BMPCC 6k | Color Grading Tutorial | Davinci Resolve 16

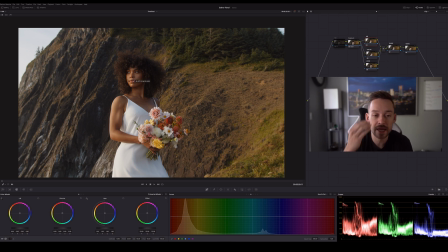493s
So when that light actually reflects off, it's, it's going to give a lot more of a green, uh, tint to the clip or the image.
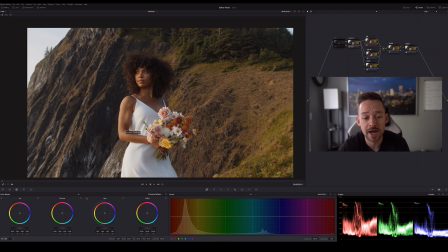503s
And so I know to offset that I'm going to have to have more magenta in my image. So from here, I'm going to go into my offset, um, which is in the color wheels. I'm going to just bump this up just very slightly.
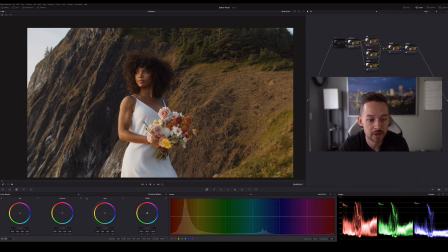517s
Um, like almost towards like that blue, um, like a little bit to the blue magenta side.
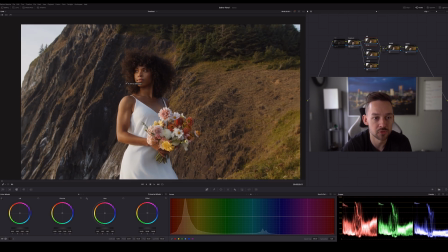526s
And I'm going to keep it just right there. It's very subtle. And the big reason why I have this node as a separate node is just so before I started doing my coloring and my look adjustments, I have like basically a blank canvas. It's well exposed. There's some color in there. And now I can start applying my look.
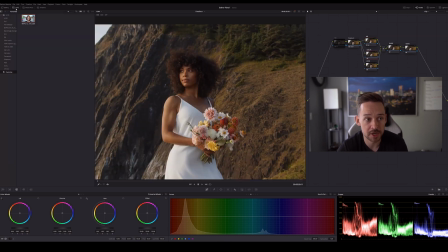544s
All right. So what I touched on earlier in this color node, I have a LUT that I use,
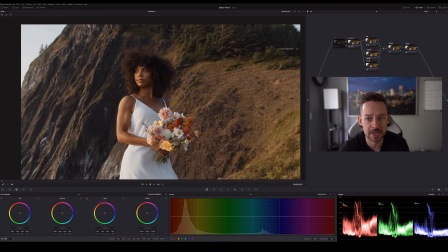549s
which essentially is an HSL type LUT or hue, saturation, and luminance. For those of you that are not aware of hue, saturation, and luminance, it's going to exist in this curved section down here in these three nodes.
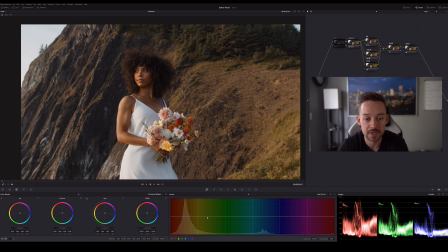564s
So essentially this LUT is just doing a push and pull of some of these colors to get more so the look that I want. And again, this is pure aesthetic choice. You don't have to follow this, but, um, that's all that the lead is doing.
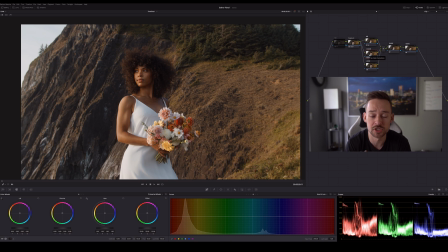578s
It's not doing anything in terms of exposure or white balance or anything like that. It's just adjusting the colors, um, a little bit in the image. All right. Then I'm going to go to my look and, um, now we're going to go back to our color wheels and we're going to go to our gamma and I'm going to just bump this up just a little bit.
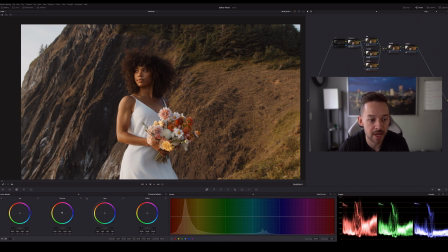598s
And I'm going to bump it up towards the reds and the magenta area
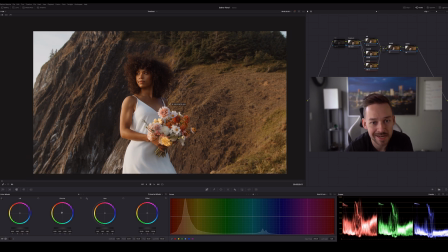603s
just because this was more at sunset it kind of gives emphasizes
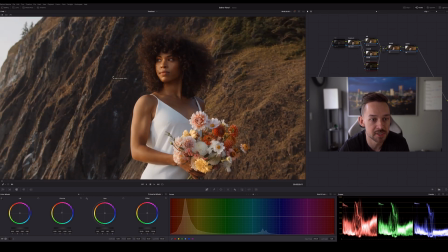607s
that vibe a little bit and a big thing too it's taking out this blue sting that I'm seeing in these rocks and so you can see just by lifting up that gamma the before and after as I bring it back and forth it just it just overall
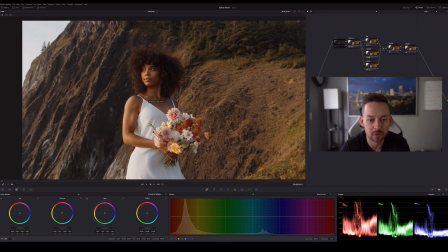622s
gives the image just a much warmer realistic look to it I feel like and And so to balance that out, I'm going to go to my gain and I'm going to bring this down just a little bit and look at it here. That looks great.
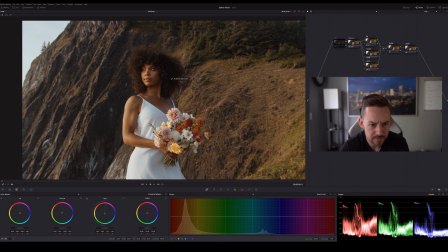640s
And you can see it just takes out some of the warmness in her skin a little bit. It makes the white just really pop. I mean, that dress is just pop and that's what I like to see.
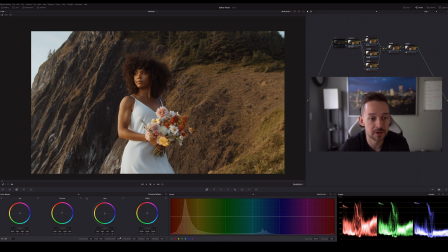651s
And overall, this is looking really, really good. The final thing that I'll do is some polish in my look adjustment as I'll bring my mid tone detail down. This is like honestly one of my favorite freaking features in Dissolve.
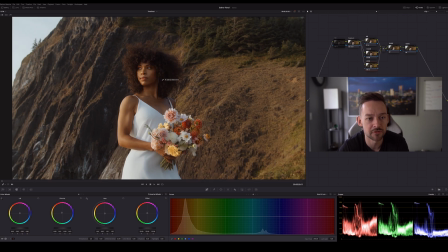662s
And I'll probably bring it down to about like minus 25, minus 30 seems to be like a good sweet spot. And you can just see it just really softens out those highlights like on her arm and on her face. And I mean, she just like her skin is just glowing dreamy. I mean, that's, that's what you want. I mean, she looks great.
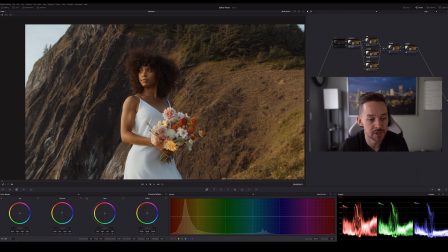680s
Moving on here. So the last step that I'll do in the look adjustment is usually this is where I'll tone down the saturation. So I might bring this down. Looks like maybe just a hair here.
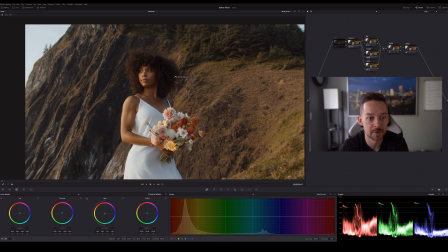695s
Maybe right about maybe right about there. All right. That seems like a good a good spot just to take some of that that sting out her skin still still vibrant. And let's just say like, you know, I bring the saturation down and I'm like, you know, I think her skin could be a little bit more like punchy.
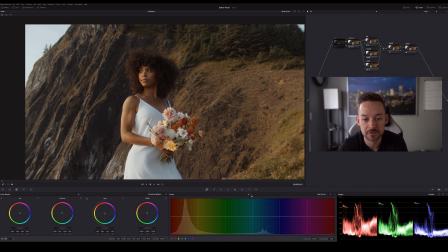713s
I could go back in here and we're going to go to our curve section. It's the third dot hue versus saturation. I'm going to press on this red right here and I'm going to go down to saturation in this bottom right hand corner down here. And I'm just going to bump this up just ever so slightly. Again, a little goes a long way in Dimension Resolve.
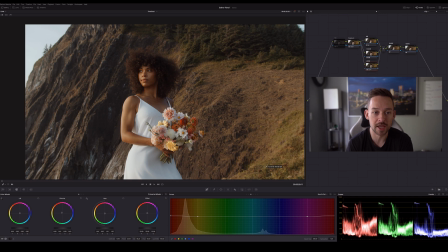731s
Like literally look at this, like 0.4, 0.5. And it just brings a little bit more life in her image, but it kind of settles out the background. And so it focuses your attention on her.